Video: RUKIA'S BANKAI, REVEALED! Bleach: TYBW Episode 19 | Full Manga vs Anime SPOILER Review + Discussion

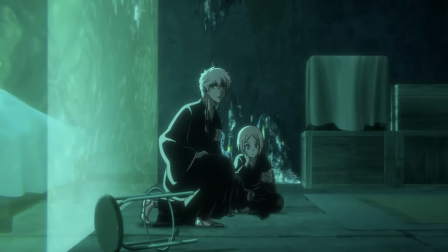242s
I mean, just looking at that list, this is definitely one of, if not the most packed episode to date, at least in terms of chapter content included.
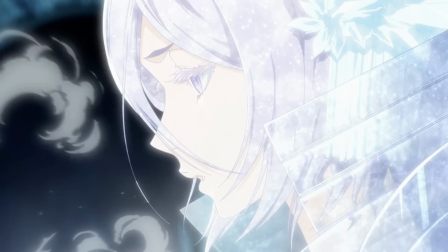250s
But like I said, with the bulk of those chapters focusing exclusively on Rukia vs Äs Nödt,
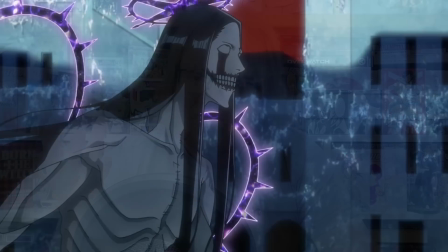255s
the pacing on the whole actually felt pretty good this week, I think. It's funny though, that sweet spot of 4 chapters that we used to talk about in the first core feels like it has been long left far behind at this rate.
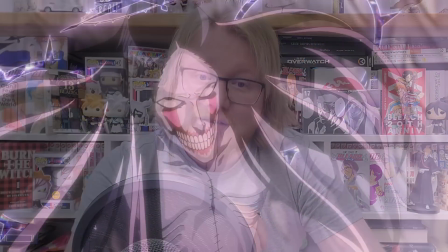269s
To be honest, I don't foresee when, if ever, in this core at least, we'll return to that kind of coverage again.
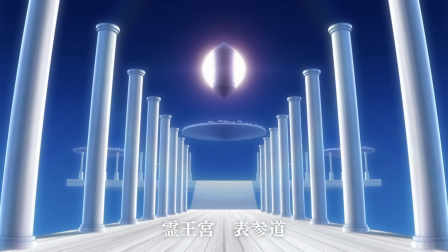276s
But enough about that, on to the episode analysis itself. Before we get to Rukia vs Äs Nödt, however, we've got a few other scenes to talk about.
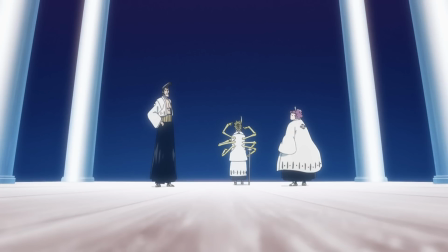284s
The episode opens with a long overdue adaptation of chapter 555, a small portion of which was included back in episode 17.
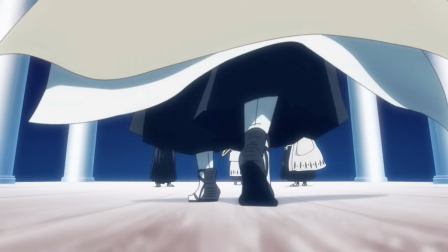293s
However, this is now the bulk of that chapter, featuring Ichigo finishing up his training in the royal palace.
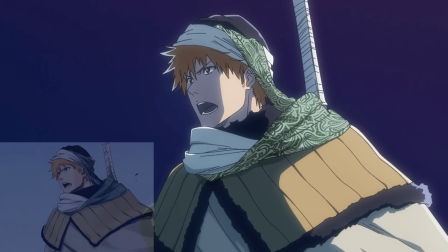300s
Of course, despite this scene looking mostly the same as it does in the source material, it comes with considerably more baggage here in the anime, as now we've been privy to Ichigo's divine training with Ichibei,
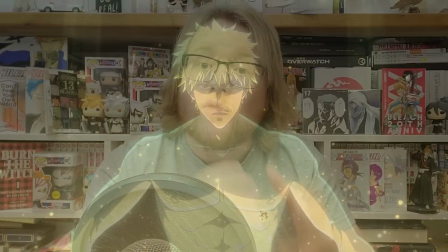312s
which is great and adds real weight to this moment.
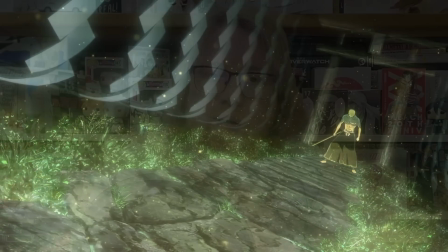316s
When Ichigo leaves to help the Soul Society here, there's a genuine, palpable sense that he is bringing so much more with him this time.
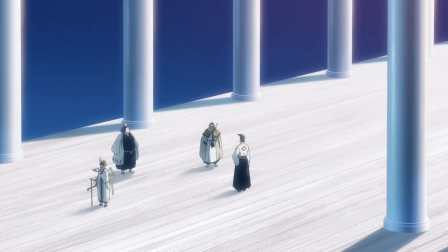324s
The scene opens in the same way as the chapter, with Ichigo arriving on the Royal Palace walkway in his new Oken clothing.
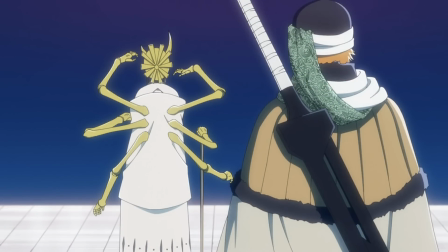332s
I've always loved this outfit, and I wish we saw a little bit more of it, but the details are captured perfectly here in the episode.
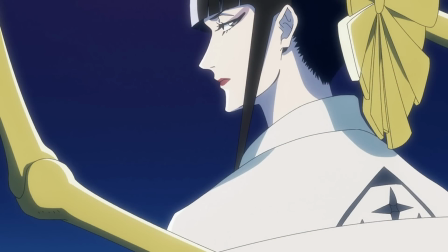341s
I will say quickly that it's a shame that Senjumaru's contribution has been glossed over once again.
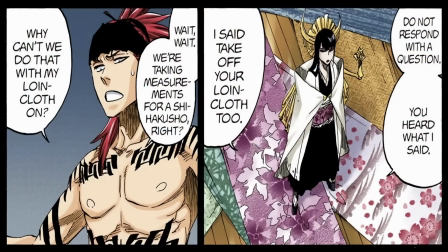347s
In the source material, we saw a brief flashback of Renji to his meeting with the seamstress, but even that was totally cut here in the anime.
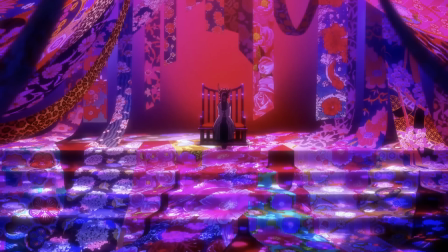356s
In its place, we had a small moment of Ichigo arriving in her palace, but alas, that's all we're getting out of her for now.
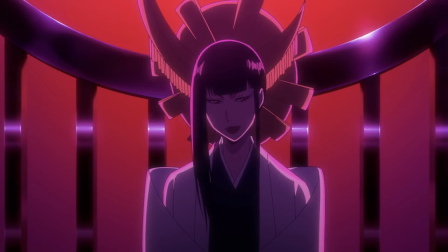363s
Like I mentioned in my live reaction though, I think it's just a case of us not really needing to see her making their outfits,
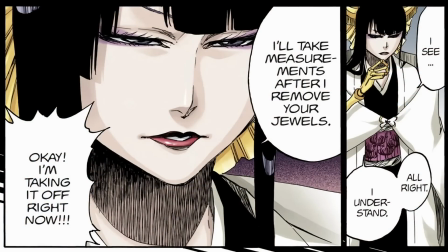370s
though I do wonder when we'll get both her and Ichibei's splash screens, since they're still missing and are now both overdue.
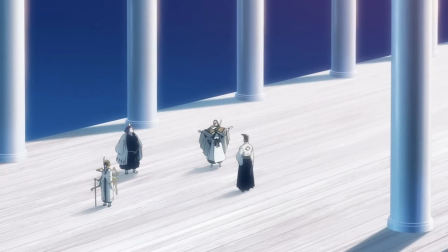377s
Anyway, the continuation of this scene is slightly altered between the source and the anime. In the anime, Ichigo approaches the Zero Division with a funny new line where he comments about wearing too many layers.
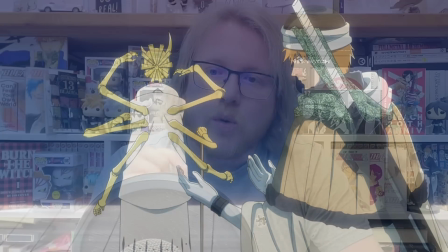389s
However, this leads to Senjumaru explaining why he needs those clothes in the first place,
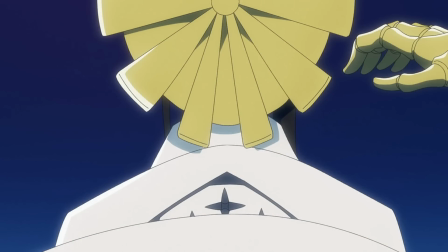394s
that he'll need them to punch a hole in the 72-layer barrier separating the palace and the Seirete.
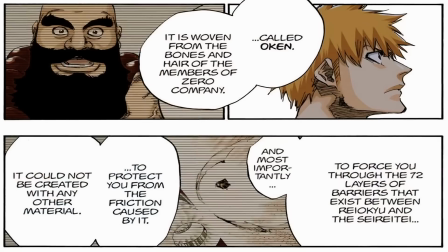401s
This is actually information we receive later on anyway from Yūhabuk, so I wonder if him relaying that to Ichigo will be cut in the future.
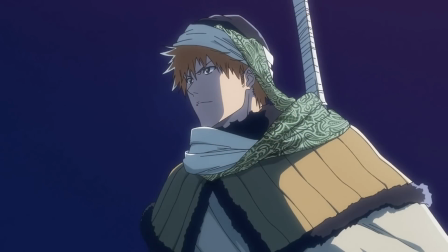410s
I actually like it coming from Senjumaru more, I think, as of course the clothes are her work. In the chapter, there's a light-hearted scene where Ichigo wonders where the Tenchuren is that he arrived on.
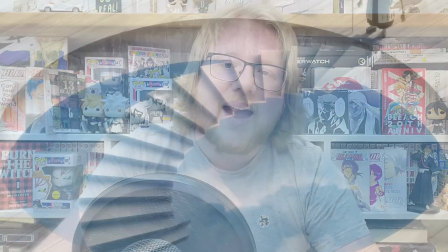423s
Senjumaru then summons the heavenly staircase that will take Ichigo back to the Seirete.
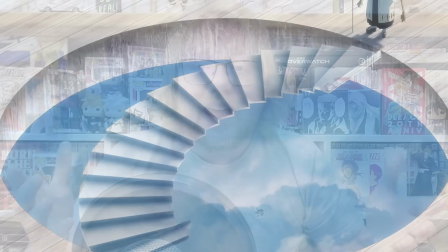428s
I like how the staircase looks in the anime. Seeing the stairs themselves unfold like that is a really cool visual, and I especially like the distance shot we get of it later on that really sells the scope of just how high up the palace really is.
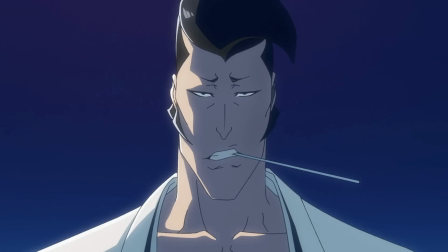444s
As Tenjiro tells Ichigo that it should only take him about a week to get back to the Seirete using Shunpo,
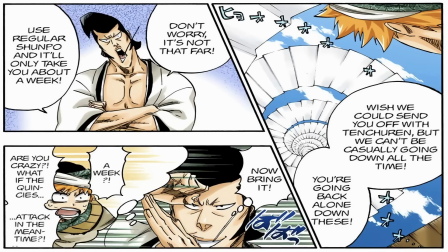450s
the anime removes Tenjiro's expectation that Ichigo is going to throw a childish tantrum about the amount of time it'll take. Honestly, I think this is a good change.
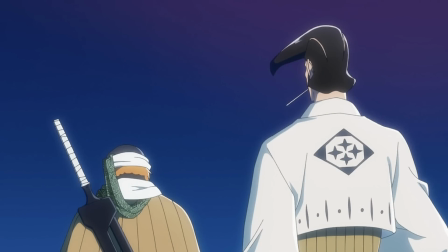460s
I appreciate what Kubo was trying to portray in this moment, having Tenjiro expect Ichigo to snap at him only to be shocked when he doesn't,
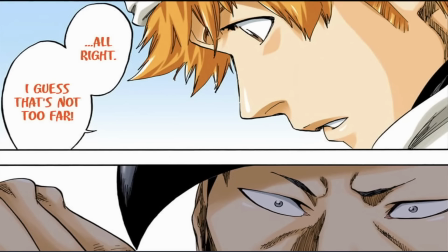469s
shows just how much Ichigo has matured, even in the short time he's spent in the palace,
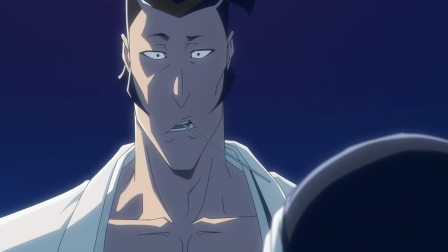474s
but I always thought it felt very heavy-handed to me, and I prefer the more natural depiction we get in the anime.